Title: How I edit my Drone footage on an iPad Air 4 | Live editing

morning, welcome back to the channel. Today we're going to be talking about how I edit drone footage. We're going to be doing live editing of some drone footage that I got yesterday at the coast, which you saw me going a minute ago and getting the drone out and starting flying. And you also saw at the beginning the edited drone footage that we're going to be doing now.
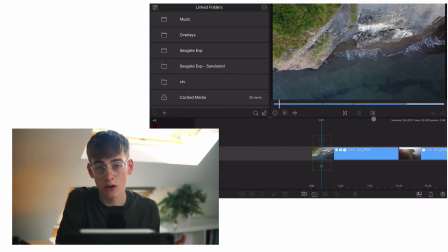So I've got a completely unedited timeline with 4 drone clips on, and we're going to be going through the 3 stages of editing. The 3 stages of editing are: first is just the cutting, second is the color grading, and third is the sound design.
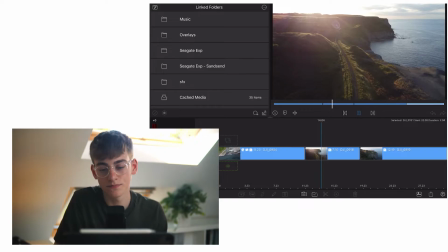So I've basically already done the cutting. There's the 4 clips on the timeline.
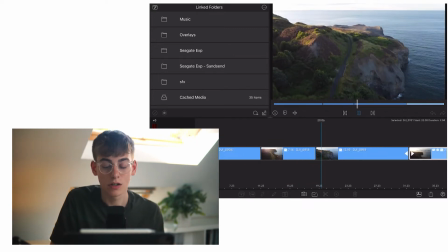They're all a good length. They're all the good part of the clip with good movement, which should make the video interesting. And now we go through and color grade. What I edit on is LumaFusion, and the color grading isn't great on it, but it works.
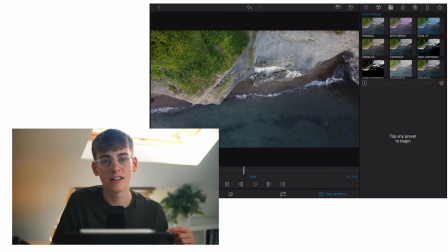And I always start off by applying a LUT. LUT stands for Look Up Table, so it's kind of like a more fancy filter.
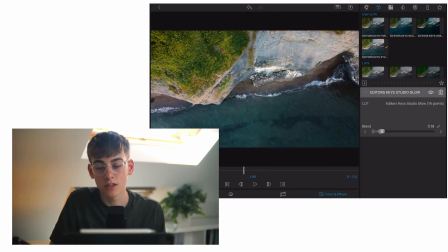Then I go into the adjustments tab and just make some fine adjustments depending on the shot,
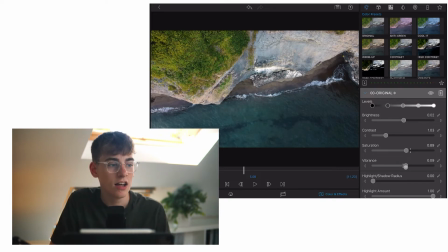changing the saturation, brightness, and the midtones, highlights, and shadows. And that gets a nice look on each footage, on each shot, to make it look as best as it can.
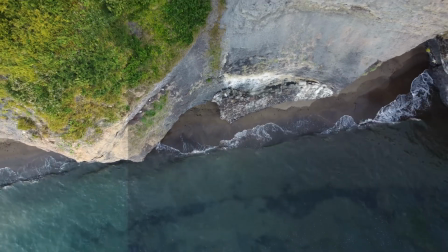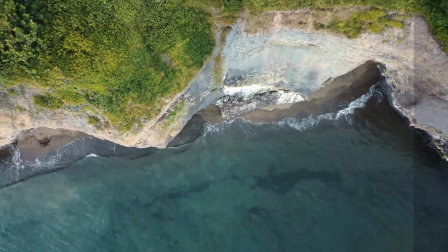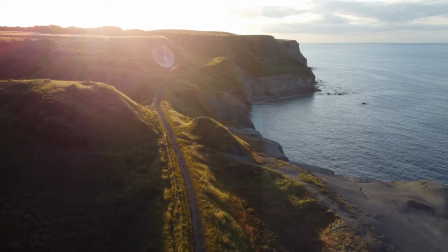And now I've done all the shots, that is all of the color grading done, and now I'm going to sound design. Sound design is probably, I would say, the most important part, because it goes from making the shot look like video on a screen to feeling immersive, hearing all the sounds around you. And the way I get sound effects, which is obviously what sound design is on Epidemic Sound. Epidemic Sound is what I think is the best place to get music and videos for any YouTube video. There is a 30-day free trial if you use the link in my description, and they do both music and sound effects. And yeah, that's what we're going to be using for editing this drone footage. As this is at the coast, for each shot there needs to be like waves crashing, as that is really what you hear when you're at the beach.
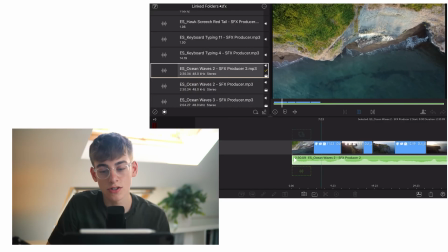So I'll apply that to each of the shots. For the ones that's close to the sea, I'll make it louder.
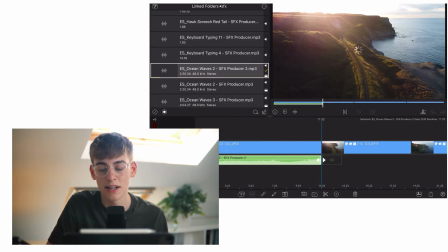For the ones that's further away, quieter. And then I'll also use slightly different sound effects, so it's not just the same sound the whole time. There's a bit of difference between each shot. Then also for the drone shots that are higher up, I'll have some wind sound effects,
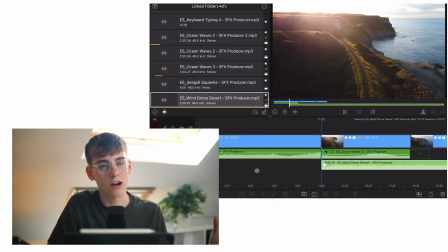because I guess that'll be what you hear when you're higher up in a drone, because there's wind high up,
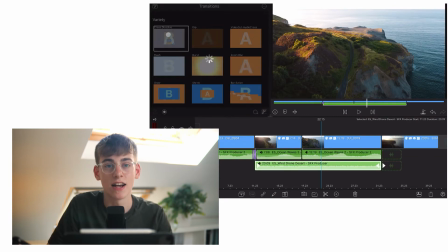I guess. And then also just some other sound effects like seagulls, because there's seagulls at the beach.
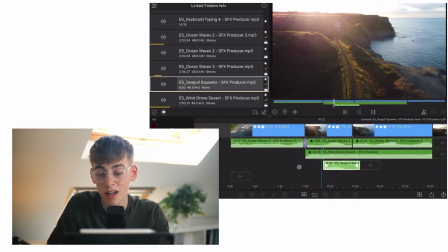And yeah, that is the sound design all done. And that means that the clip is all done.
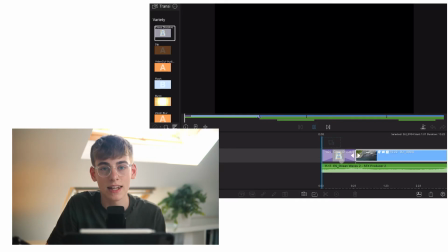There's a couple of final adjustments, like fading in from the beginning from black, just to, I don't know, start the video. And there we go. That is how I edit my drone footage. That is all done. I hope you enjoyed. If you did, like and subscribe on what it does. Also, make sure to use the link in the description for Epidemic Sound. Link in the description gives you a 30-day free trial. So yeah, thank you very much for watching. Like, subscribe, and all that jazz. And I'll see you in the next video. Bye.